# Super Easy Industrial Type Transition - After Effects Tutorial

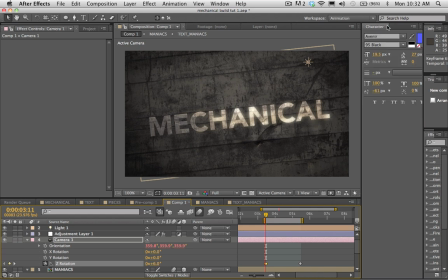(37:17)
Okay, I gotta close down these text options here. Clutter in my screen.
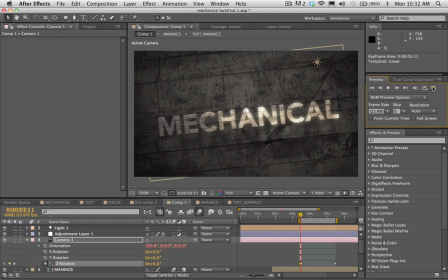(37:25)
Let's go back to our preview options here. And let's check this out. All right, so here's our animation so far. And I think it looks great.
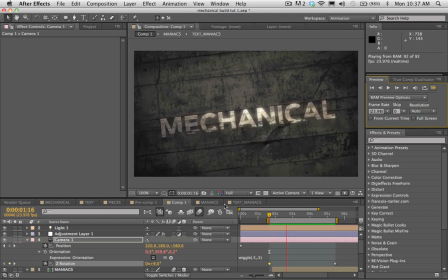(37:43)
So let's just keep adding little tweaks to this and you know, let's put the finishing details on this. I think I want the animation to start out with a quick pullback from the text there.
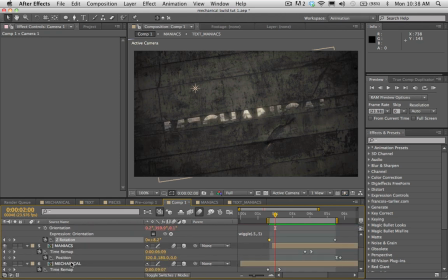(37:58)
So I'm gonna go ahead and go to my mechanical there. Let's see here. Gotta find the right moment where I want to start pulling back from. Maybe about there.
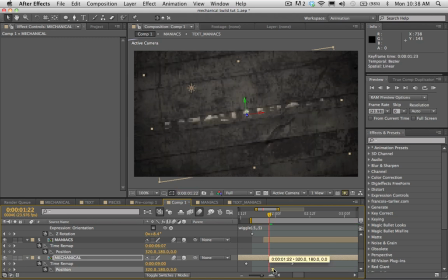(38:14)
So I'm gonna set a keyframe. Pull it forward 1, 2, 3, maybe 5 frames or so. I'm gonna drag the text towards the camera. Oh, you know, I'm running into an issue because it's going in front of the light there, which means it's turning black there.
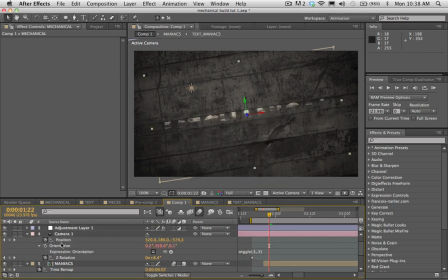(38:32)
So maybe rather than moving the text forward like that, I'll actually just do it to the camera there. So I'll set a keyframe instead for the camera and drag that 1, 2, 3, you know, 5 frames forward or so.
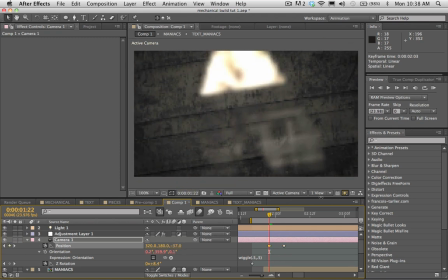(38:46)
Now I'm gonna push the camera in till it's like right on the text there.
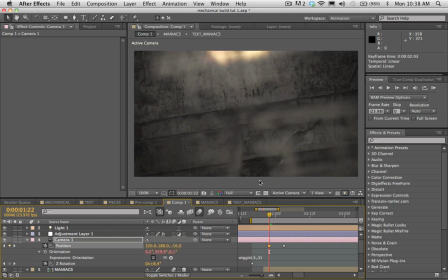(38:51)
And you know, I think I might actually bump the camera up. So I'm just pushing on the arrow keys there, and I want to bump it until it's like, I want it to start at like the bright point of the type there,
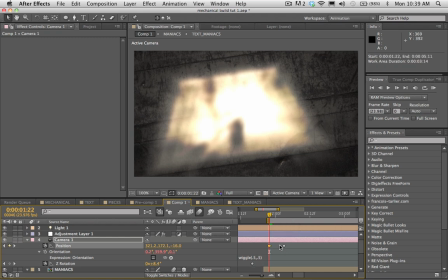(39:02)
so that it's a little more a bit of a flash at the start of the transition there. Okay. Let's go ahead and set an easy ease on the second keyframe there. Smooth out that animation.
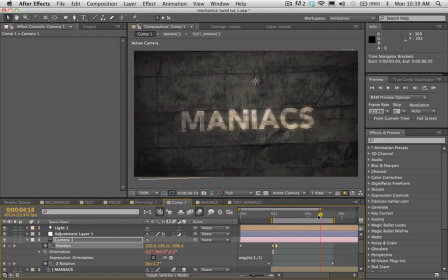(39:21)
And I'm gonna go ahead and I'm gonna do the same thing at the end there so that it's kind of like bookends to this animation here. So I'm gonna go ahead and push it into the text again at the end, setting a keyframe, going like 5 frames forward or so. And pushing the camera in again. And that
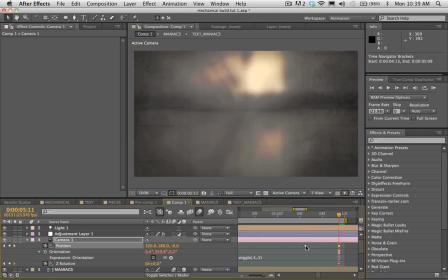(39:43)
It's pushing into the right spot there, which is good. Now I'm gonna right click on that second to last keyframe and go to easy ease out there. So it's gradual on the outgoing animation there.
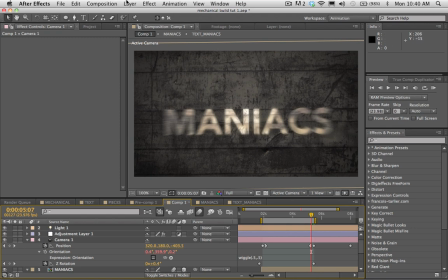(40:01)
Let's see, let's do one more filter to this.
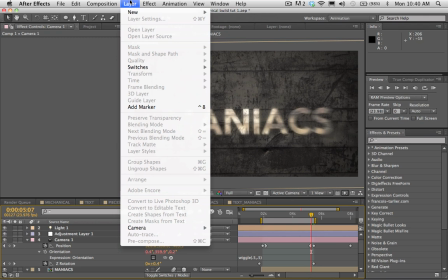(40:08)
So I'm gonna go ahead and I'm gonna create a new new adjustment layer.
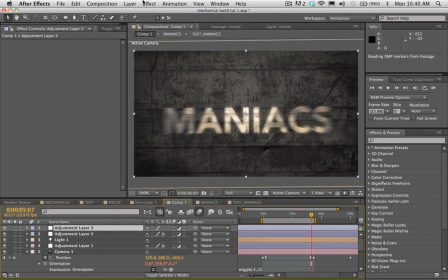(40:15)
And I'm gonna
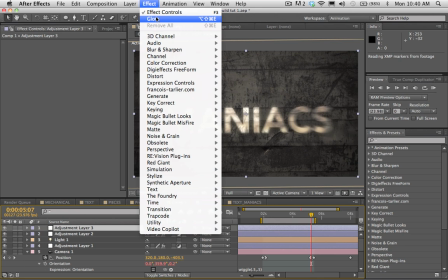(40:18)
there's a plugin that I use to create sort of a fisheye effect, and it's from Francois Tallier, and it's called Cubic Lens Distortion, and I'll put the link to that below as well, so you can go ahead and download that. I did a tutorial on that too, so I'll put the link for that.
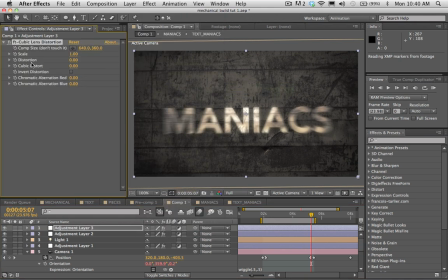(40:34)
So I'm gonna add the Cubic Lens Distortion filter there. Let's see, which way do I wanna push this?
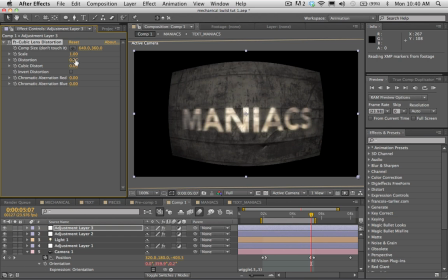(40:41)
I've got two options. You can either make kind of a fisheye look by pushing the distortion into the positive, or you can create this
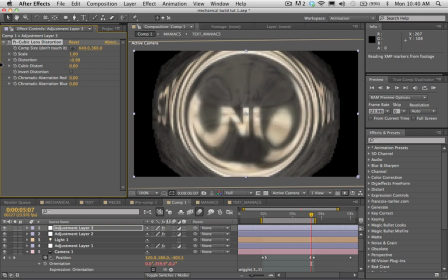(40:52)
sort of weird. Whoa, there, this is going a little crazy here.
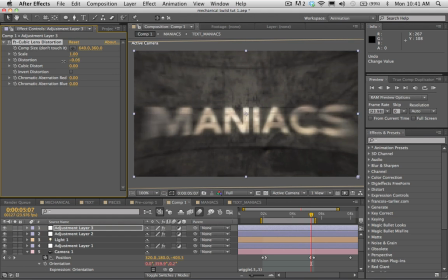(40:59)
Or if you push it the other way here, you can actually see that the edges will kind of start tearing as they get to the sides there. Like the image is kind of like wrapping around you, which is pretty interesting looking sometimes.
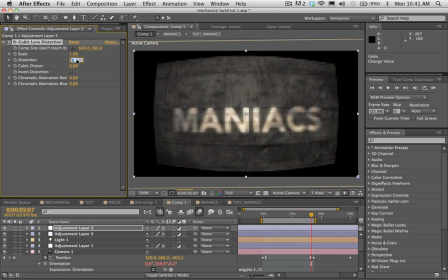(41:12)
But I want to go with the fisheye effect there, so I think I'm going to go to 0.05 for the distortion. And once you do that, you got to scale up the image here so that it fills the frame there.